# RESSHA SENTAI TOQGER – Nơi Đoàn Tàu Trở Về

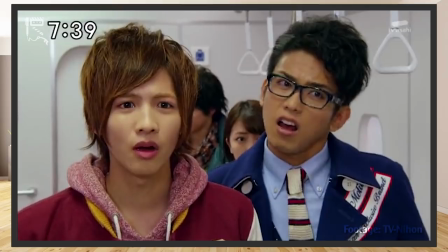[8:27]
Và cũng vì là trẻ con, tạo hình khi trưởng thành của chúng cũng phải có nét yếu ớt,
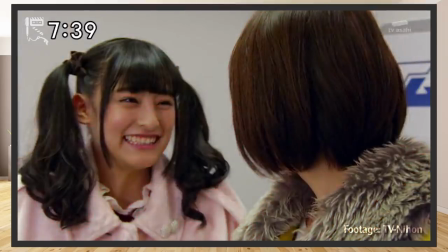[8:31]
không được quá gai góc, vạm vỡ để không tạo khoảng cách lớn giữa hai bản thể người lớn và trẻ em.
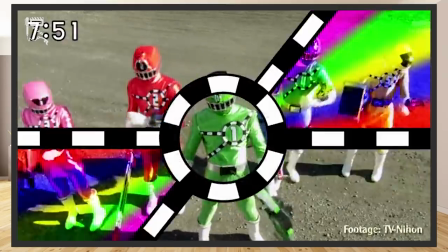[8:37]
Cũng vì lý do này, mọi thứ trong thế giới của Tokyo đều bám quanh thế giới của những đứa trẻ như một câu chuyện cổ tích.
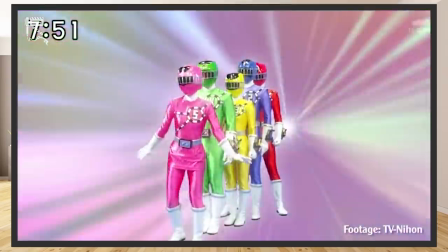[8:44]
Không cần giáp chế nặng nề, cắt tay phức tạp, sức mạnh của Tokyo đơn giản như bản chất của trẻ con vậy, nhưng lại rực rỡ và đầy phép màu.
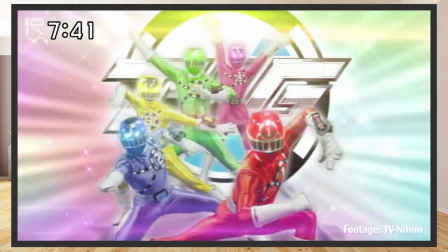[8:54]
Toei đã có một quyết định mạo hiểm, đánh đổi những ấn tượng ban đầu để bám sát với ý tưởng gốc một cách chặt chẽ nhất có thể.
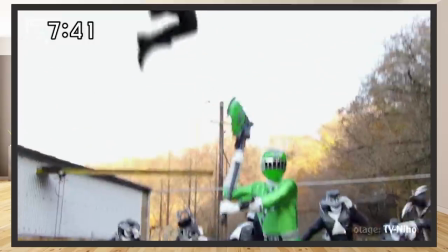[9:01]
Điều này có thể là mất lòng những khán giả thiếu tính kiên nhẫn.
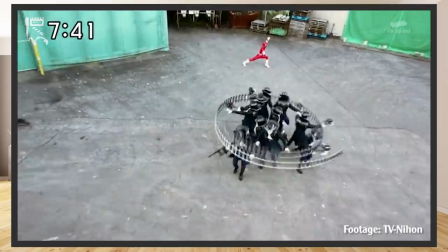[9:04]
Nhưng với những fan trung thành của dòng phim Super Sentai, về việc biết được bí mật này rồi truy lại những điều Toei từng làm,
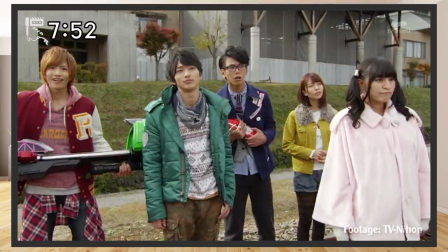[9:11]
lại là một cú twist lớn chưa từng có trong lịch sử của dòng phim Super Sentai.
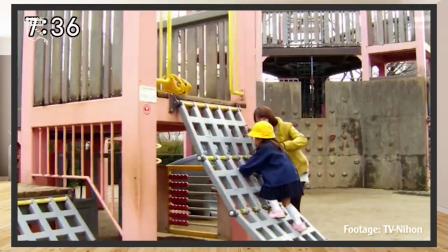[9:17]
Vậy yếu tố thứ hai, mọi điều trong phim đều giản dị, gần gũi, gắn bó với cuộc sống của trẻ con.
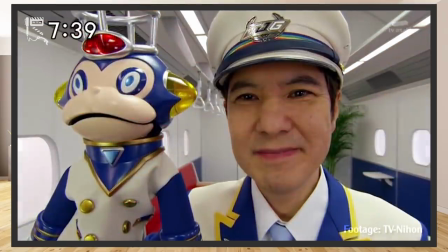[9:23]
Trưởng tàu và chủ tịch của Rainbow Line đều là những nhân vật hơi kỳ dị, với một người có con rối trên tay là Ticket và một người đội mũ đầu thỏ.
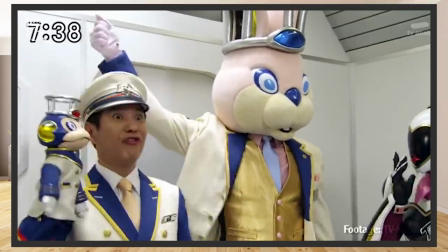[9:32]
Tất cả đều không được giải thích vì sao cho đến tận cuối phim.
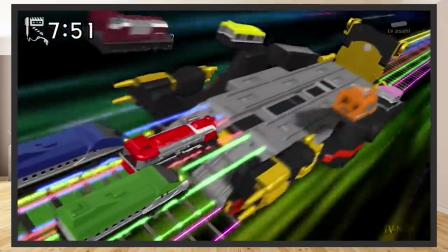[9:35]
Và điều duy nhất khán giả có thể nói đó là thế giới trong trí tưởng tượng của những đứa trẻ thật độc đáo và phong phú.
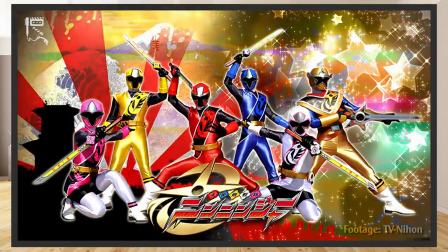[9:43]
Mọi vấn đề của phim cũng không cần quá đau to búa lớn như giành danh hiệu của Last Ninja hay giải phóng cả vũ trụ, mà được xây dựng thật giản dị.
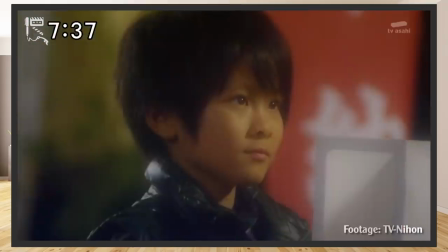[9:52]
5 đứa trẻ muốn trở về quê nhà với lễ hội ngắm sao của địa phương,
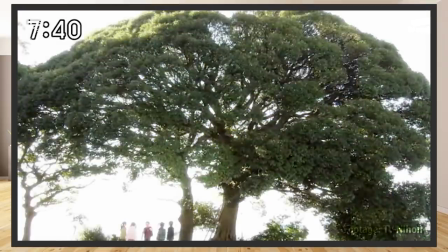[9:56]
về với cái cây, căn cứ bí mật của chúng và đặc biệt là về với gia đình thân yêu.
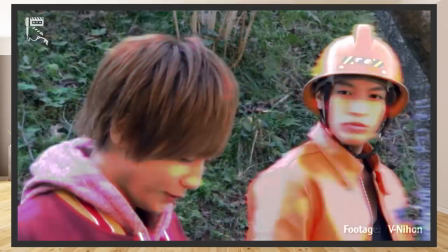[10:02]
Nói thêm một chút về nhân vật Akira, Tokyo Rokugo.
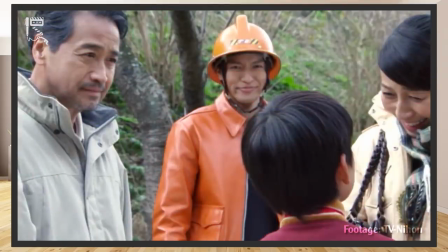[10:06]
Anh được xây dựng như một người bạn trong trí tưởng tượng của trẻ con, hay còn gọi là Imaginary Friend.
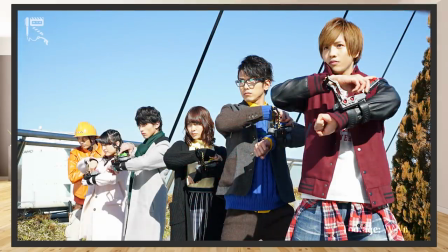[10:11]
Điều này được thể hiện trong movie hậu series khi năm người bạn này đã trưởng thành,
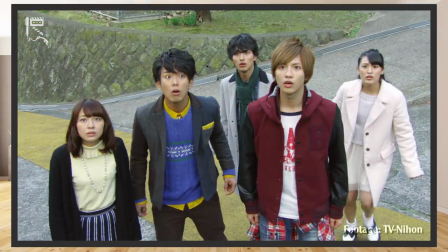[10:17]
mất đi imagination và rồi họ không còn có thể nhìn thấy Akira được nữa.
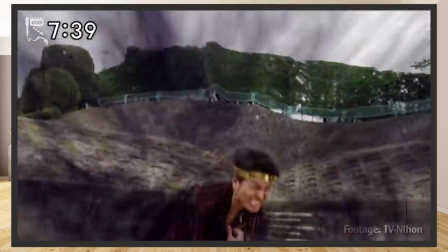[10:22]
Và thân phận cũ của Akira,
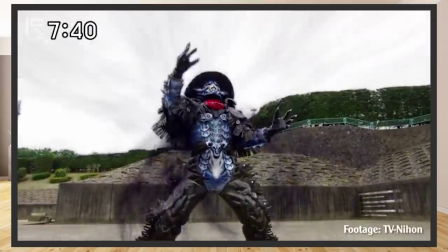[10:24]
Zaram, một cựu tướng của Shadowlight với năng lực cực kỳ tàn bạo, có thể cướp đi rất nhiều imagination.
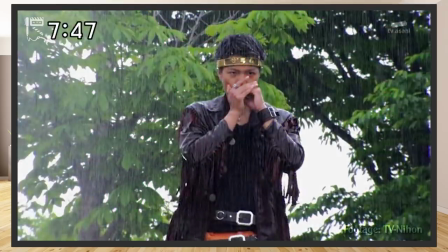[10:31]
Bạn có thể đoán ra được nó là gì không? Nạn đói, chết chóc, điểm kém hay bị crush từ chối?
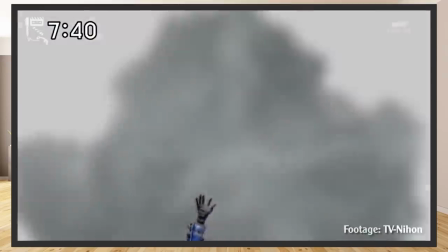[10:38]
Thật ra, năng lực khủng khiếp đó chỉ đơn giản là gọi mưa.
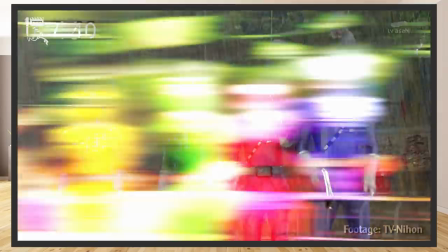[10:42]
Nhưng như lời giải thích của chính Akira trong phim, do mưa mà các hoạt động yêu thích của trẻ con như dã ngoại,
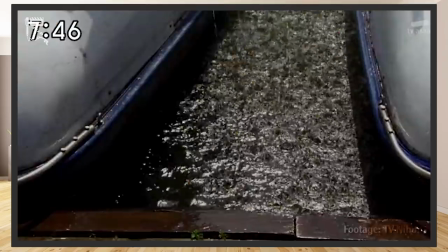[10:48]
đi công viên, thi đấu thể thao ngoài trời đều bị hủy hết, từ đó con người toát ra bóng tối.
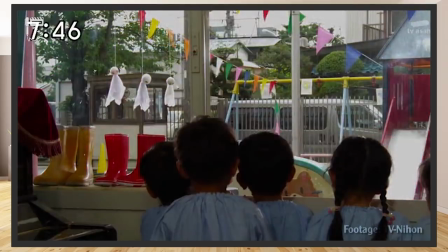[10:54]
Nguyên nhân thật ngây ngô nhưng cũng rất đúng, vì chúng ta hồi bé chắc cũng ít nhất một lần ghét ông trời đổ mưa, làm lỡ kế hoạch đi chơi của mình.
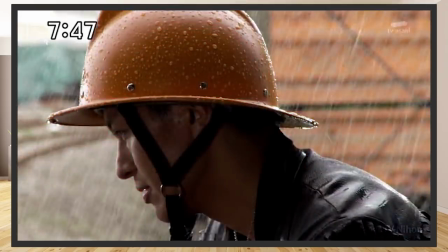[11:03]
Đây thật là một chi tiết giản dị tới mức tinh tế, tạo đồng cảm được với nhiều người.
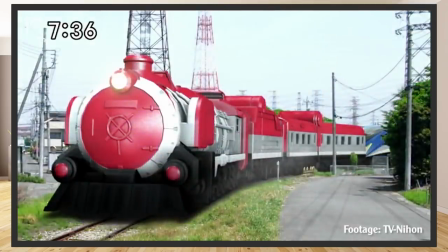[11:09]
Và sau tất cả là những hình ảnh đẹp cùng soundtrack tươi sáng.
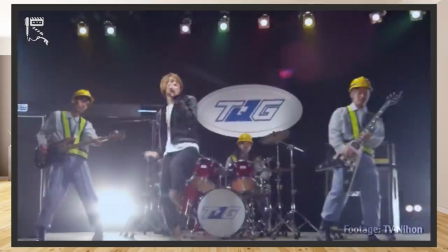[11:13]
Có thể nói, The Culture đã làm rất tốt khoản hình ảnh và âm thanh, tạo được những điểm nhấn chậm rãi để khán giả cảm nhận và suy nghĩ.
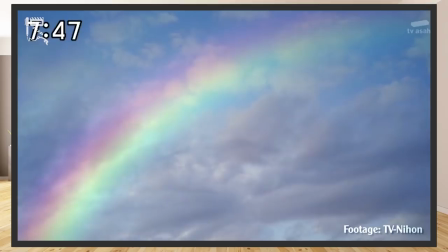[11:21]
Có thể kể đến hình ảnh Zaram đứng nhìn cầu vồng sau cơn mưa, nhận ra vẻ đẹp của thiên nhiên để rồi hoàn lương, từ bỏ Shadowlight.
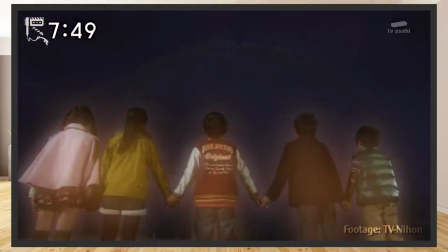[11:29]
Hay như hình ảnh năm người bạn của chúng ta, tuy chìm vào bóng tối nhưng vẫn vững vàng,
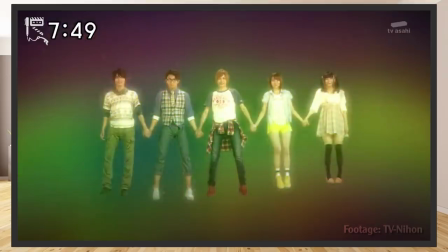[11:34]
nắm lấy tay nhau động viên, cùng vượt qua khó khăn để chiến đấu và trở về nhà trong tập 23.
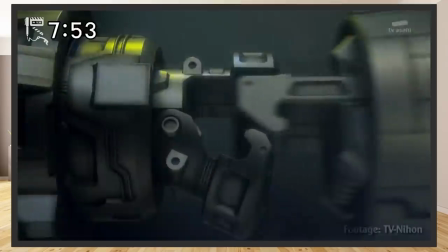[11:40]
Phim đã lồng ghép rất khéo những chi tiết từng khớp tàu được liên kết với nhau giống như cái nắm tay giữa những người bạn.
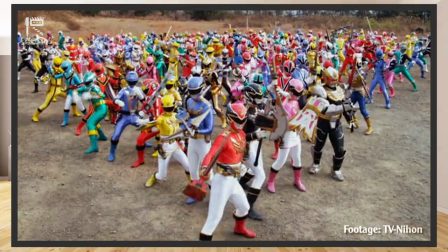[11:47]
Năm người trưởng thành đối diện với thử thách to lớn đã là điều đáng khâm phục.
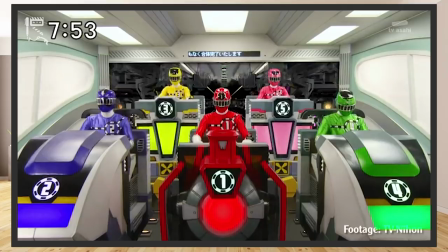[11:51]
Nhưng năm đứa trẻ con dám đối diện với bóng tối thì đó quả là phép màu vĩ đại nhất, phép màu của tình bạn thuần khiết và dũng khí của tuổi trẻ.
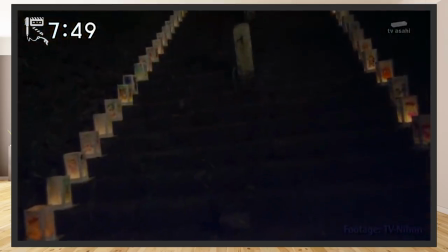[12:00]
Trước bóng tối, tình cảm và niềm tin của lũ trẻ đã tỏa sáng, thắp lên vùng ký ức bị khuất, gọi ra ánh cầu vồng của hy vọng.
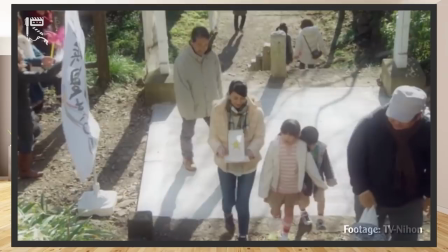[12:08]
Ở tập cuối, imagination của tất cả các gia đình được gửi gắm vào lồng đèn,
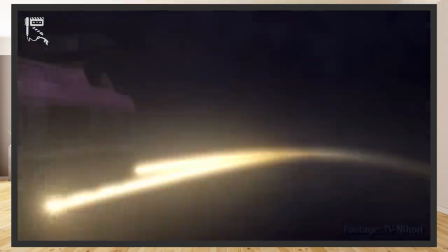[12:13]
kết thành đường dây ánh sáng giải cứu 5 người bạn và Rainbow Light đang bị kẹt trong bóng tối.
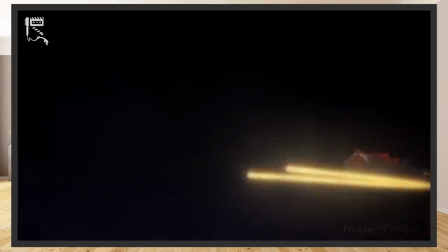[12:19]
Tuy là người lớn,
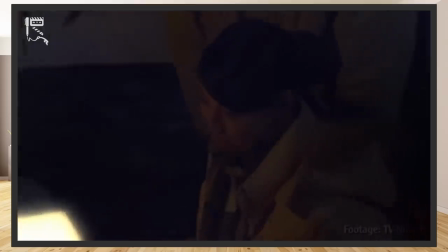[12:21]
imagination tuy không có nhiều như trẻ con, nhưng nỗi niềm hướng về người thân, con cái của họ vẫn là thứ phép màu tạo ra kỳ tích.